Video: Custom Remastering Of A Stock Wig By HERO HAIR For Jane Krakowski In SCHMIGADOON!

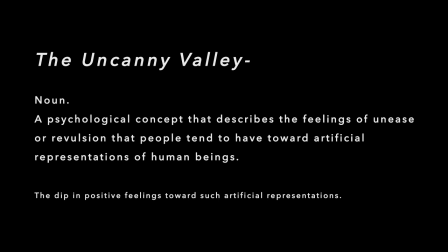[8:26]
Jane's natural hairline,
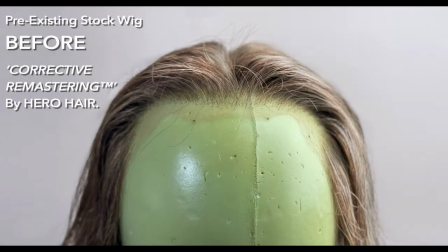[8:28]
which would be replicated from a full set of 360-degree continuity control turnaround images taken from our personally conducted head wrap session would be stenciled at the finite level for following by our lead artist during
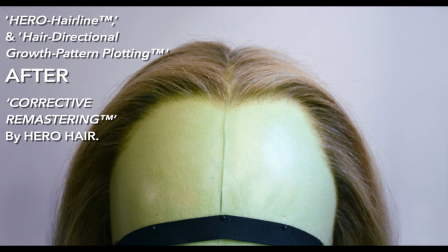[8:41]
ventilation in concert with our hair directional growth pattern plotting for the remastering of this
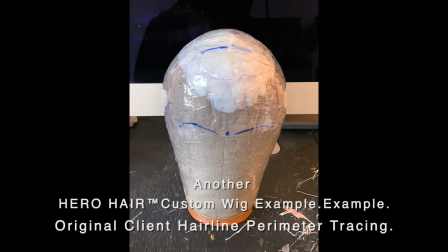[8:46]
wig. Again for reference using one of our feature film level privately commissioned
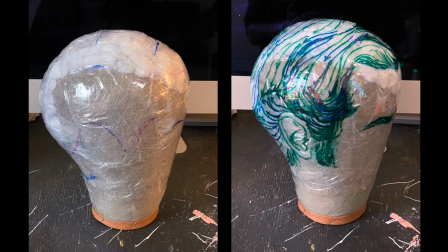[8:52]
screen accurate custom reproduction wigs in this case that of Alden Ehrenreich,
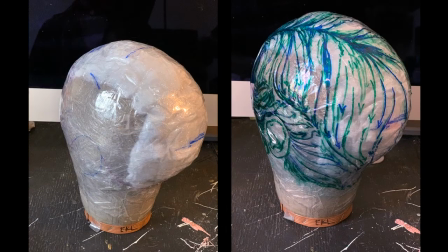[8:57]
hair directional growth pattern plotting is a process whereby
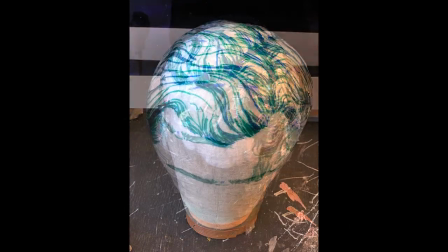[9:02]
rather than a typical hair ventilation directed generally along the denet,
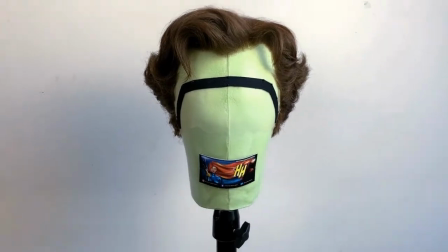[9:07]
the rudimentary perimeter hairline tracing produced from the client's head wrap is instead translated beyond the
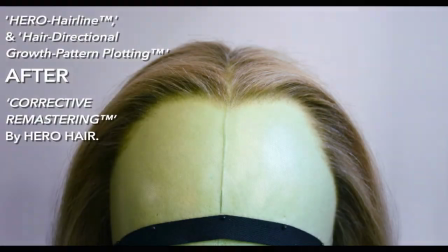[9:15]
norms of a traditional pad out to a highly detailed expressly plotted blueprint across the entirety of the head.
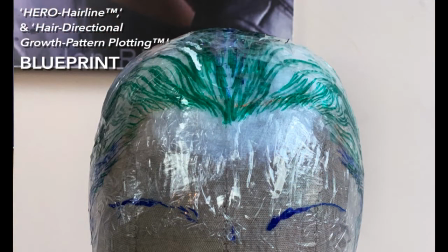[9:24]
Blueprinted in concert with the hero hairline, this process can be exceptionally detailed depending on the needs of the design or the character.
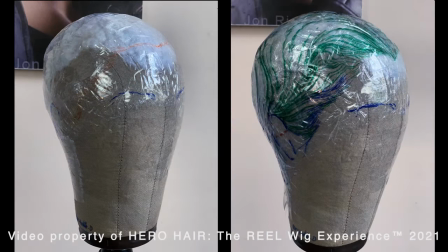[9:33]
For Jane's remastering, we kept to those details primarily where they would be seen, necessary for full reveals,
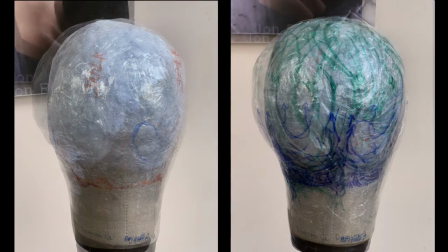[9:39]
and incorporated into the pre-existing wig's remaining areas in a seamless, imperceptible join.
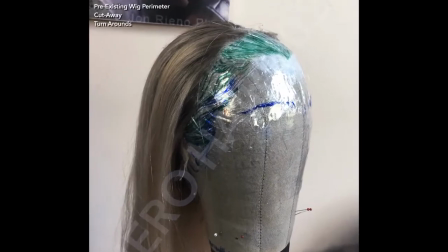[9:45]
Jane's naturally existing hairline was accurately reproduced, while the hair muscle memory provided by the growth pattern plotting would hardwire the illusion of life beneath the final set,
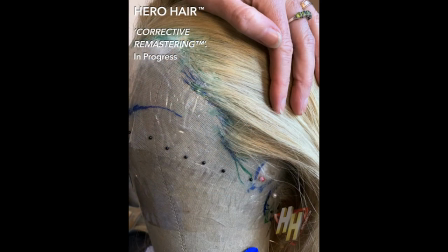[9:56]
still allowing for full HMU styling capability, and allowing for a completely natural, hyper-accurate reveal, forehead, temples, to nape. In addition to our complete construction, direction, and detail perimeter remastering of the pre-existing wig,
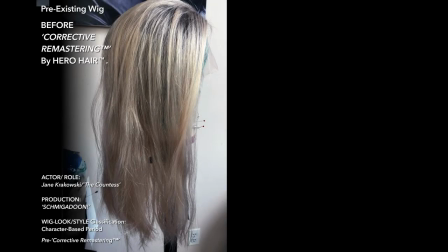[10:15]
Hero Hair additionally provided a full visual and structural assessment of the total state of the wig,
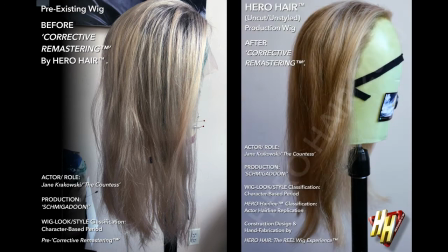[10:20]
including conducting a complete color study under our exclusive True
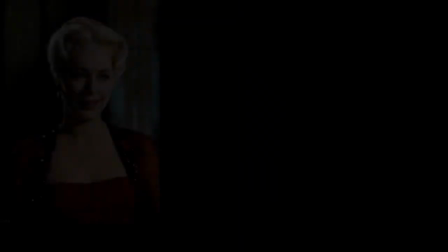[10:25]
Hue physical color grading against the design concept inspiration reference imagery we
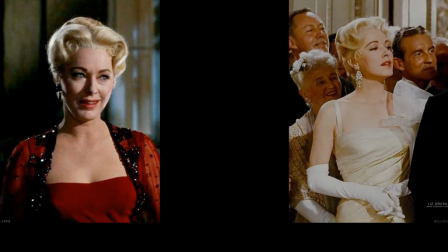[10:31]
were given, which were a series of classic photos of Eleanor Parker from The Sound of Music.
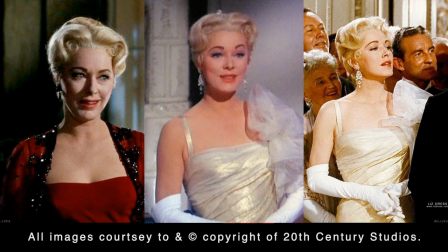[10:37]
Looking at similar reference presented here, one can surmise the difficulty of reverse engineering often heavily filtered,
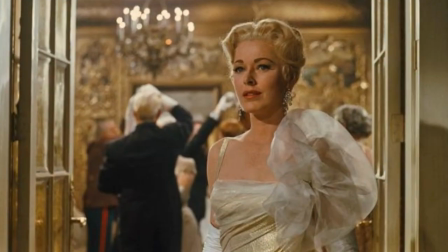[10:45]
tonally inconsistent images available online into what would have been the actual tones that were originally photographed by the camera for the production.
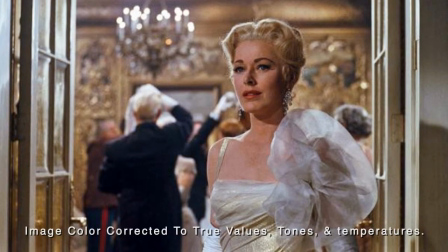[10:54]
Studying the film itself was also necessary to get a complete picture of what color would again likely be incorporated for Jane's final look.
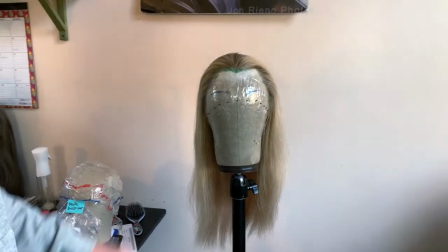[11:04]
Our final assessment once the true color was revealed in that reference was that the pre-existing stock wig also
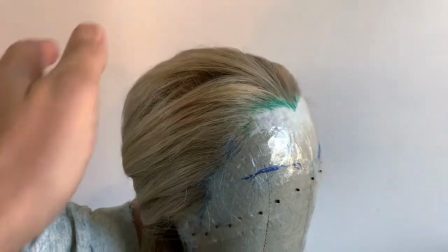[11:12]
needed to be elevated with a full color correction in addition to our remastering of the full forehead to nape reveal with the hero hairline.
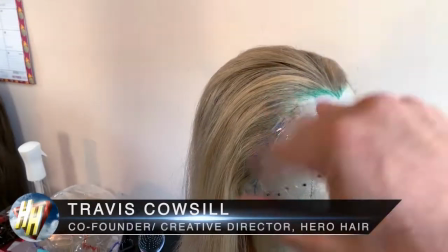[11:20]
Let's listen in. Understanding where we've gone and where we're going to so you pulled all the smudge rooting out that was in the wig when it came in.
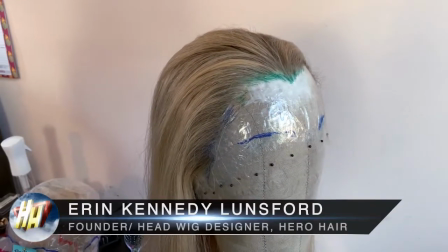[11:29]
So we gave it a bleach wash which pulled out the purple shampoo and the original rooting that had been done.
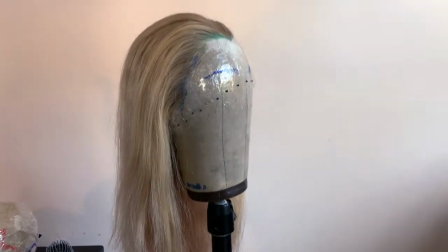[11:36]
Yeah and that took it almost to its original what
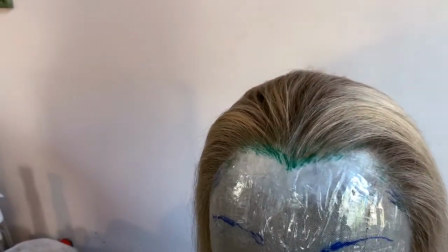[11:41]
I imagine was its original state but it had some like still had some champagne pink through it.
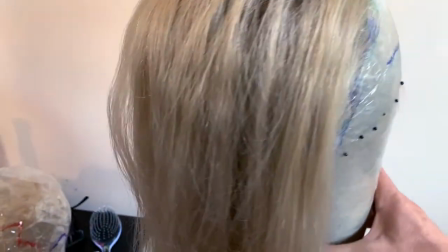[11:46]
Right and that's what we're dealing with right now. So then what we did yeah so then what we did was which is what I think we'll need
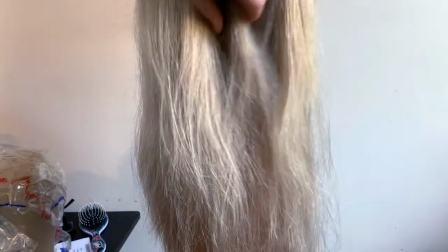[11:54]
to go in and which will remove that pinky champagne that we're still seeing because which is right because
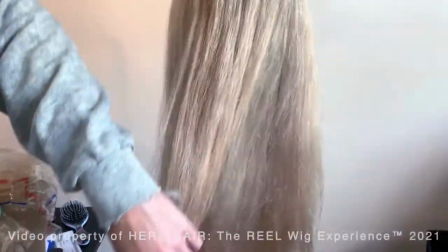[11:59]
it's throughout and the reason is we wanted a highlight so what we did was we left that out
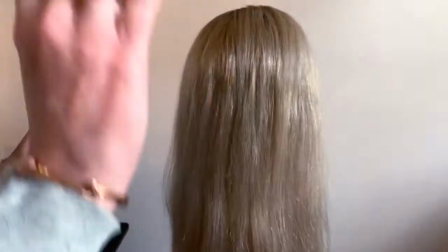[12:06]
and then we toned the rest of it so there was a low and a high but what so what we need to do then is go and take all those highs and put a toner over that and that'll pull the pink out so it's an act we actually have to go in and highlight it that makes a lot of
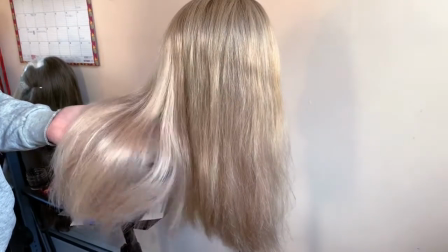[12:19]
sense and and And this is because that pink was from what,
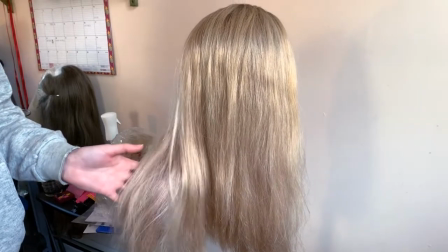[12:26]
exactly? It was from the previous treatment of the wig, right?